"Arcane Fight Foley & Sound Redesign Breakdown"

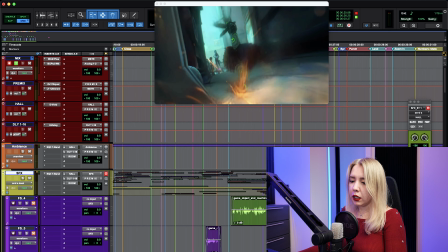804s
Nice, really nice sounds, I love them. Here we need for sure some scrape sound, like
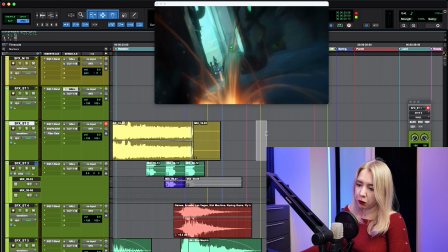815s
some body fall sounds, like
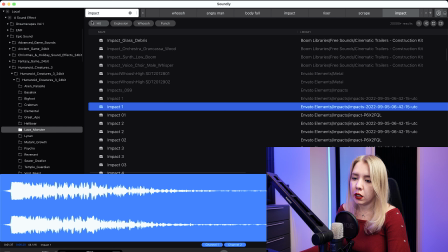820s
let's look for some kind of spring sound.
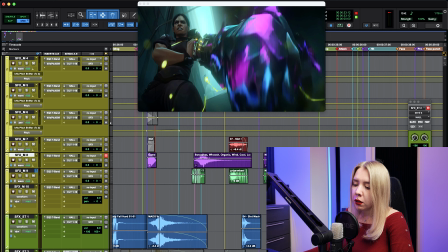826s
Let's add as well some low punch sounds.
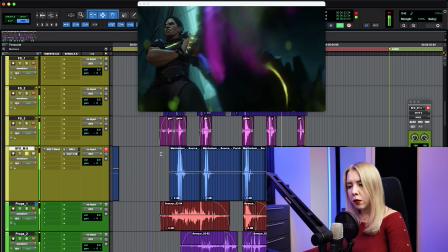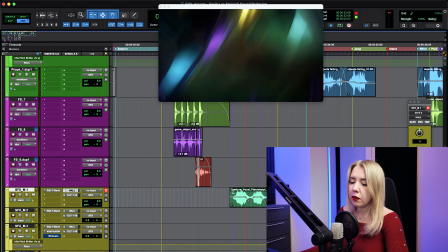836s
Here I added some kind of pterodactyl creature.
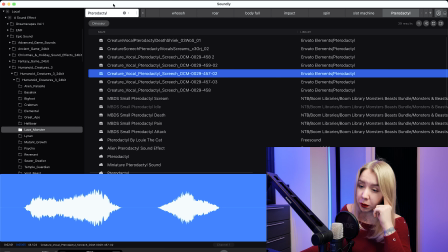842s
Let's find some squishes.
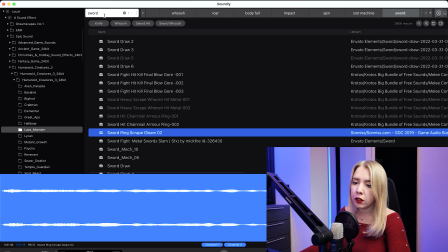850s
Okay, something for blades, like the blades appearing.
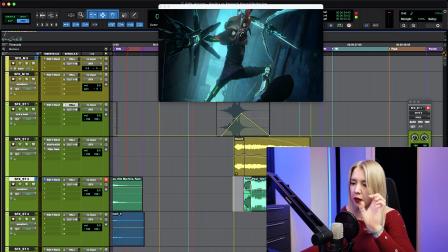856s
Like
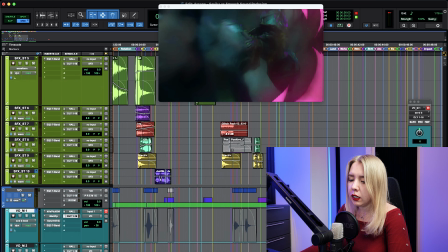860s
now let's add impact.
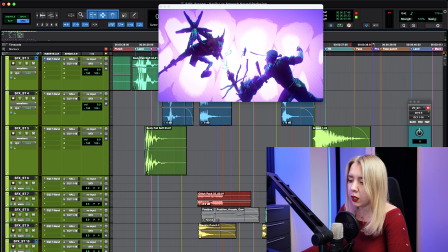866s
Okay, here as well is gonna be some liquid.
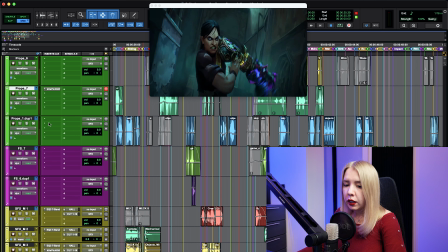872s
Okay, I suggest to take a listen of everything we have so far and see what's going on with our volume level.
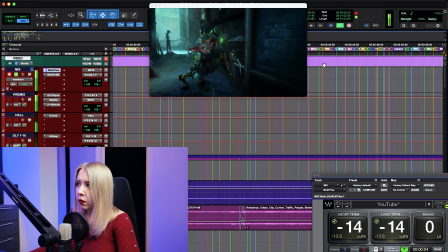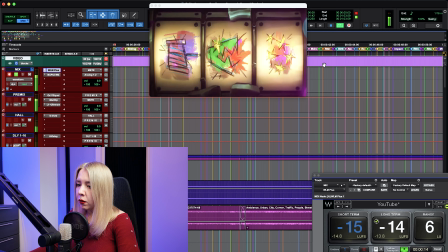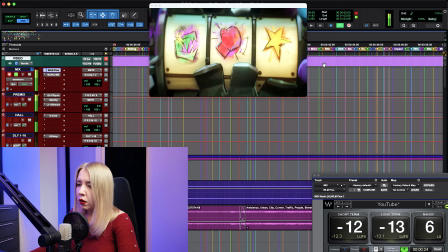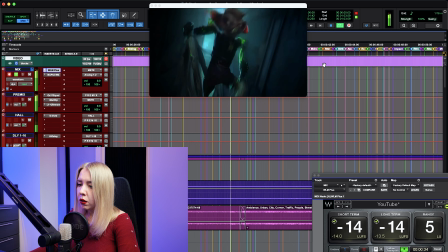Well,
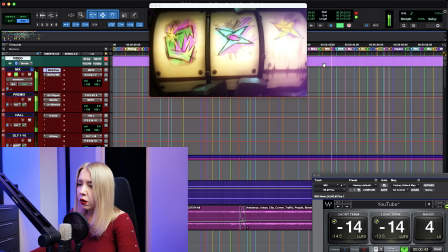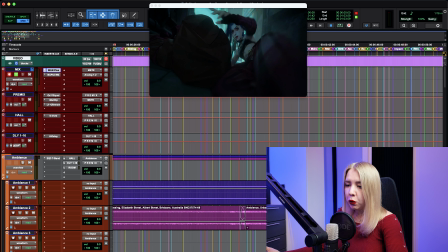927s
Almost there. I'm planning to post this video on YouTube, so this is the exact level of loudness I need, but I saw some moments where it was too much, too loud, and of course, closer to the end,
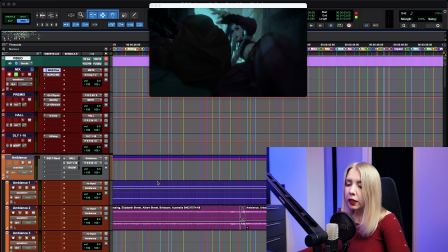940s
I'm gonna do the mix, go through all the layers and make some volume adjustments, but for now we're moving pretty well.
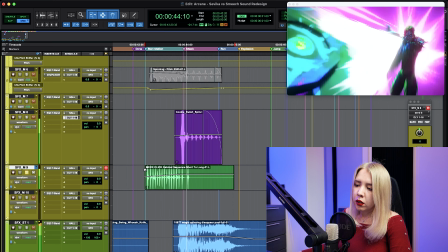948s
Let's look for some spin. And here was really nice Foley sound.
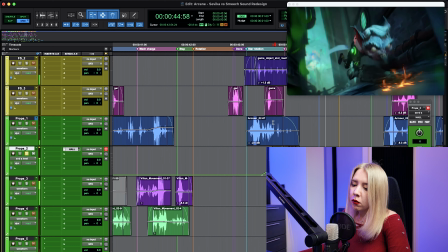956s
That's cool. This is cool as well.
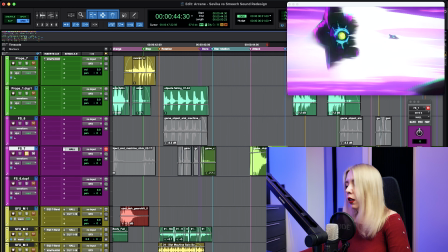964s
I want to use it. Let's add some reverb.
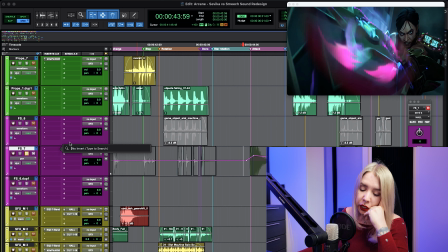970s
And let's add some vibrato maybe. Nice.
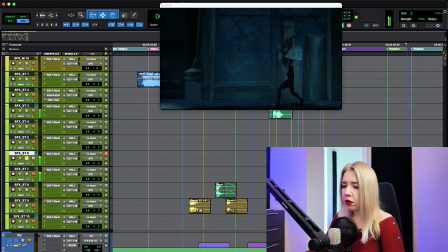978s
Here let's add some power up. Okay, now let's look for some explosion.
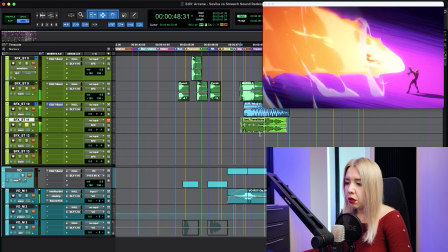988s
Let's add some kind of slowing down. Let's look for air release.
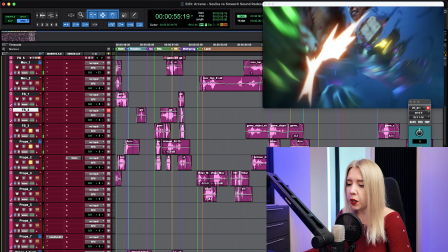999s
I would like to add some body to highlight the punch, the impact.
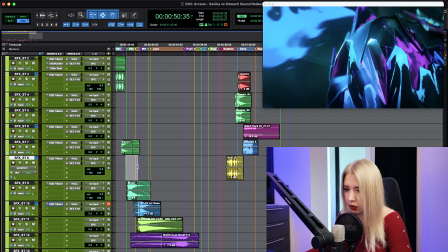1007s
The impact when she's touching the ground, I would like to make more powerful.
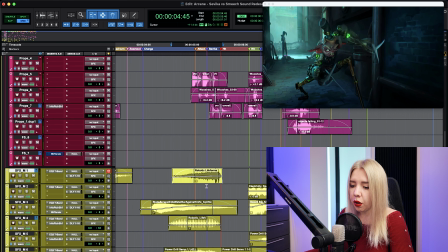1014s
Let's take some part of our drill sound.
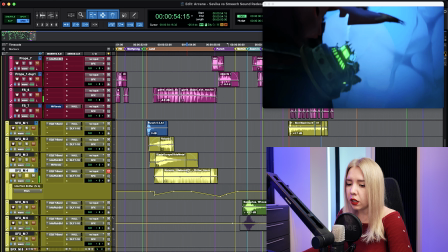1021s
Here we can start slowing down our rotation a bit earlier because, like, as you can see, the movement starting here.
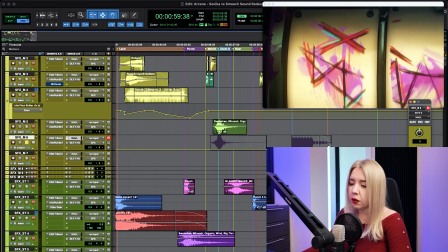1033s
Let's try to add some musical part, like
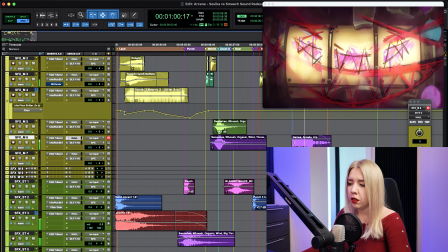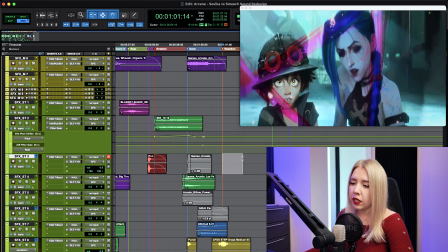1043s
and here as well I would like to add some glitches sounds for these animations.